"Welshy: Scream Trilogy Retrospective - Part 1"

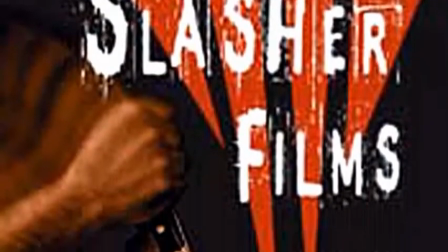(4:07)
Scream pretty much reinvigorated the slasher genre, and the whodunit, and it also moved away from the zombie killer.
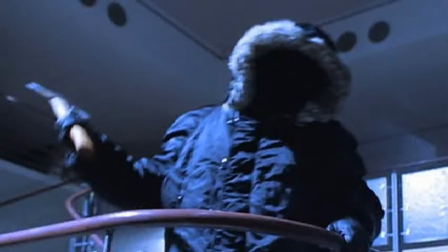(4:13)
And it brought back the costume killer. Now I know this had been done before, but Scream made it cool again.
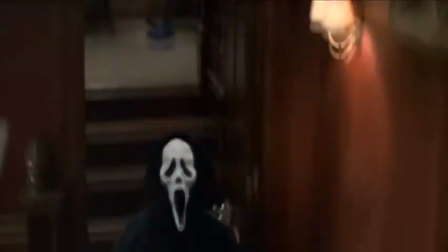(4:18)
And a lot of that had to go with the costume and the killer himself. He wasn't a Superman, he was a human who could be harmed, and even better, he would actually run after his victims.
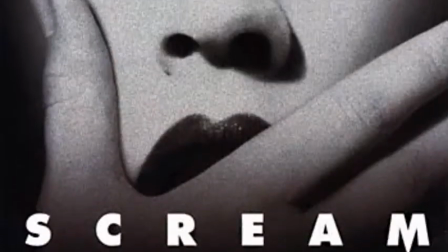(4:26)
And in that costume, that was scary. Scream also, not to a huge degree, but it did impact on the television landscape too.
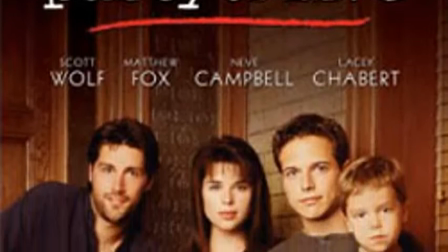(4:33)
Now before Scream, you had Party of Five, which I'm assuming was a big hit stateside, but it was never that really big over here.
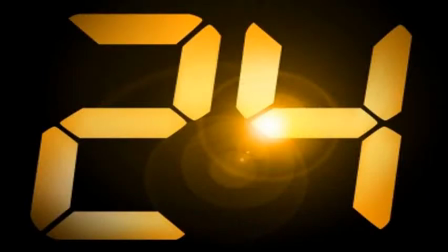(4:39)
It was popular, but it wasn't kind of the mainstream sort of attention that American shows these days get.
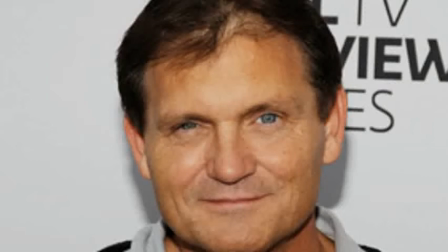(4:44)
Following the success of Scream though, anything Kevin Williamson had touched was greenlit, and one of the projects was Dawson's Creek.
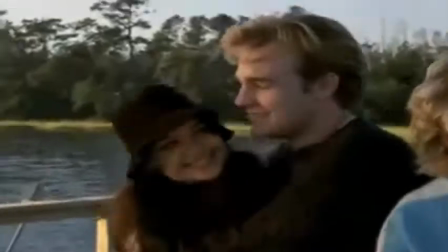(4:49)
Now I'm assuming it was a hit stateside, stateside because it was pretty big over here for its first few seasons.
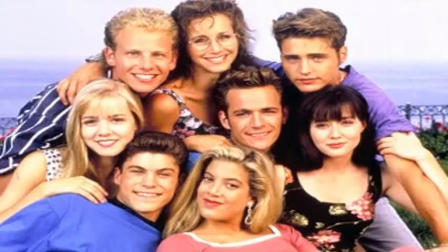(4:54)
As memory serves, the only program that really accomplished that before that was 90210. So in a way, it's because of Scream that we got Dawson's Creek, which gave us this and this.
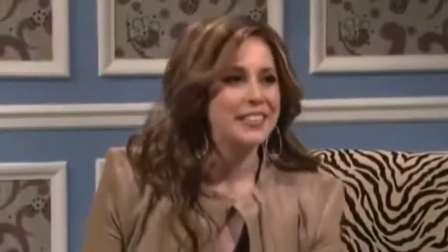(5:03)
But it didn't give us this.
Oh, it was...
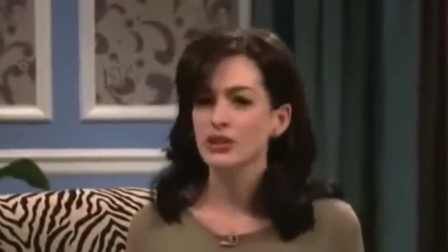(5:10) great.
So yeah, every cloud does have a silver lining. And one of the reasons I love Halloween so much, and there is a reason for me bringing this up considering Halloween appears in Scream, is that by the end of Halloween it had pretty much created three stars. It had Jamie Lee Curtis, she became a star through that film. It had Michael Myers, who became an icon because of that film. And in a way, although I'm not saying it didn't invent the genre, but it really put the genre on the map, the slasher genre. The slasher genre came out of Halloween leaps and bounds ahead of any other genre in the horror field
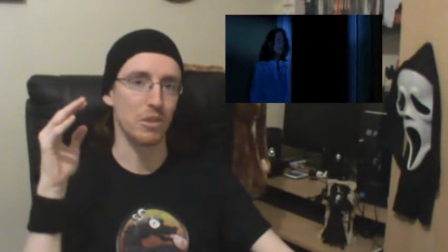(5:45)
because of how good that film is and how powerful that film is and how everything is done right on a really low budget.
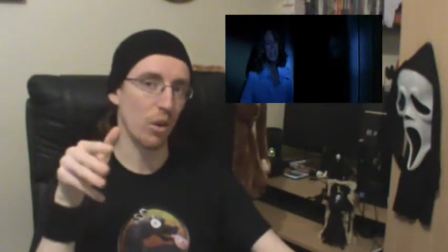(5:52)
Scream also had a really low budget and it also comes away with three stars.
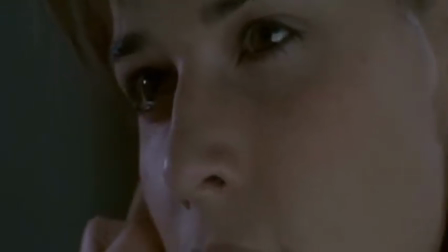(5:58)
By the end of Scream you've got the phone voice.
Hello, Sydney.
Which is so iconic and so scary and so chilling. You've got the Ghostface mask, which, I mean, even now, over 10 years later, you can still see this mask on sale. You still see people wearing the mask on Halloween. And I always felt that Jamie Kennedy came out of this like a star.
Everybody's a suspect!
Kennedy plays Randy Meeks, a movie geek in the film. And he's so good in this role. It's his iconic role. It's the role he will always be remembered for. And it's nothing on the scale of, say, a Jack Sparrow, where Johnny Depp was born to play Jack Sparrow. And Anthony Hopkins was born to play Hannibal Lecter. And Jennifer Aniston was born to play Jennifer Aniston.
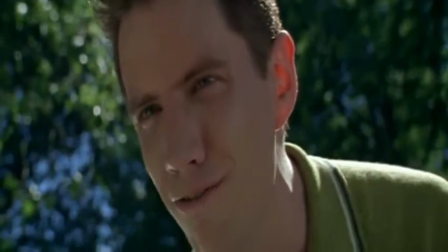(6:40)
It's not on the scale of that, but it's still the actor's iconic role. It's the role he will always be remembered for.
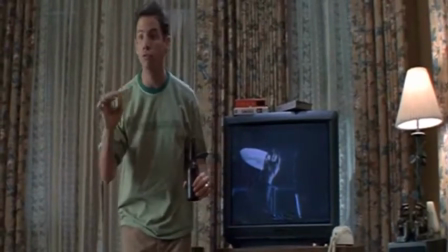(6:45)
I mean, even now, in Scream circles, he's still talked about in the role because he's so good in the role.
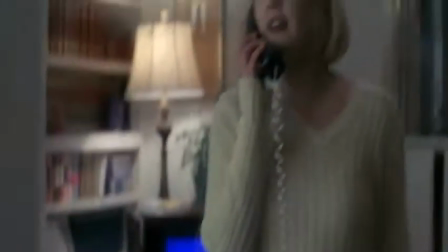(6:52)
We open with one of the most famous scenes in horror history and undoubtedly the most powerful scene in the movie,
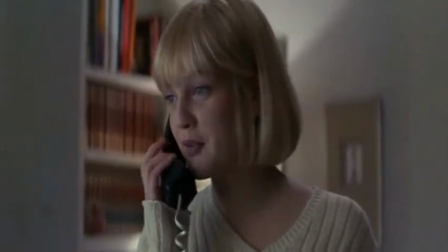(6:57)
on a ringing phone, which is duly answered by Casey Becker, played by Drew Barrymore.
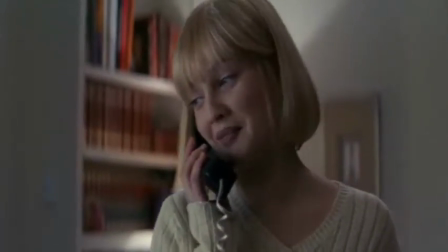(7:01)
Now, given what's about to happen in this scene, what made it so shocking and effective is that Barrymore was marketed as the star of the film.
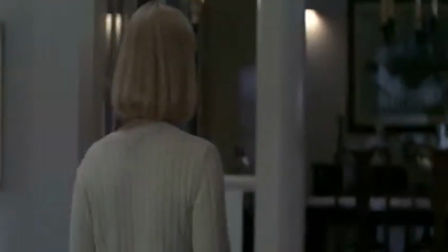(7:07)
She did a lot of the press work, she was on the poster, and for all intents and purposes, now keep in mind this was before the internet was the huge spoiler machine that it is today,
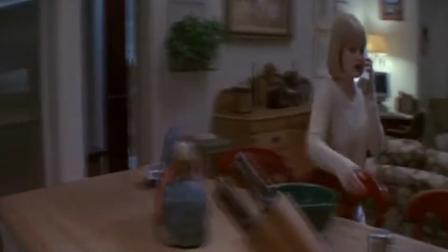(7:15)
everyone thought she was the star of the film. She gets into a semi-flirtatious mood with the unnamed caller as she makes popcorn and discusses scary movies.
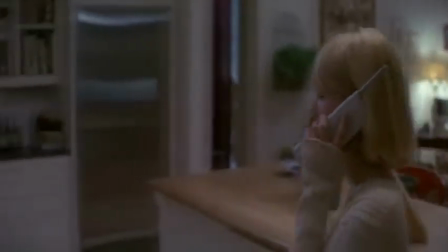(7:23)
This again sets the viewer off balance.
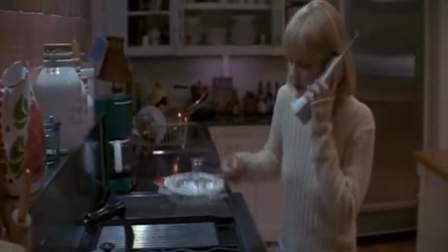(7:25)
While the whole killer phoning the house thing has been done before, the dialogue in this scene is interesting because it sets up that the characters are aware of horror movies.
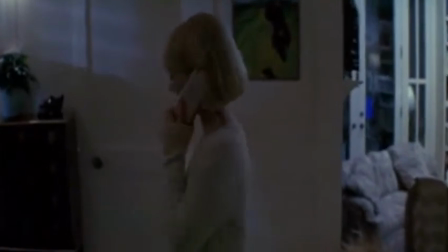(7:32)
Yeah, now I know it's fairly old news these days, but back then in 1996 and 1997, it was pretty groundbreaking for a horror movie to be self-aware.
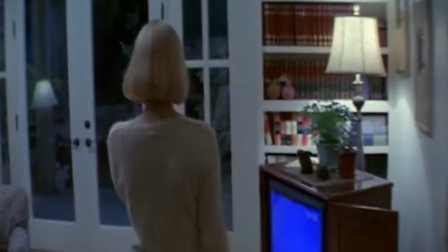(7:40)
And as you can imagine, the conversation doesn't stay flirtatious for long.
Why do you want to know my name?
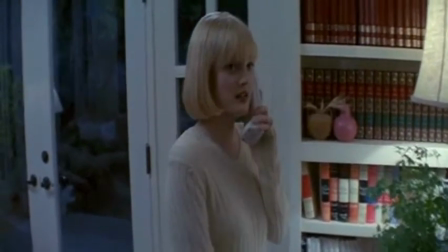(7:45) I want to know who I'm looking at.
And then takes a downright twisted turn.
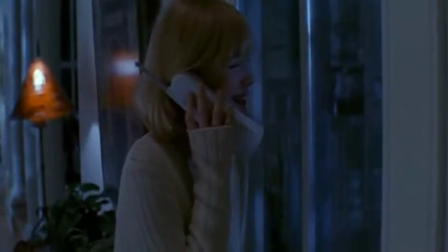(7:51) What do you want? To see what your insides look like.
Back in 97, I was terrified watching this sequence. I'm not gonna lie. I was on my own, it was 10 in the evening, I was terrified. I'd never really seen anything like this before. But I mean, it's Drew Barrymore. She's gonna be fine. Right?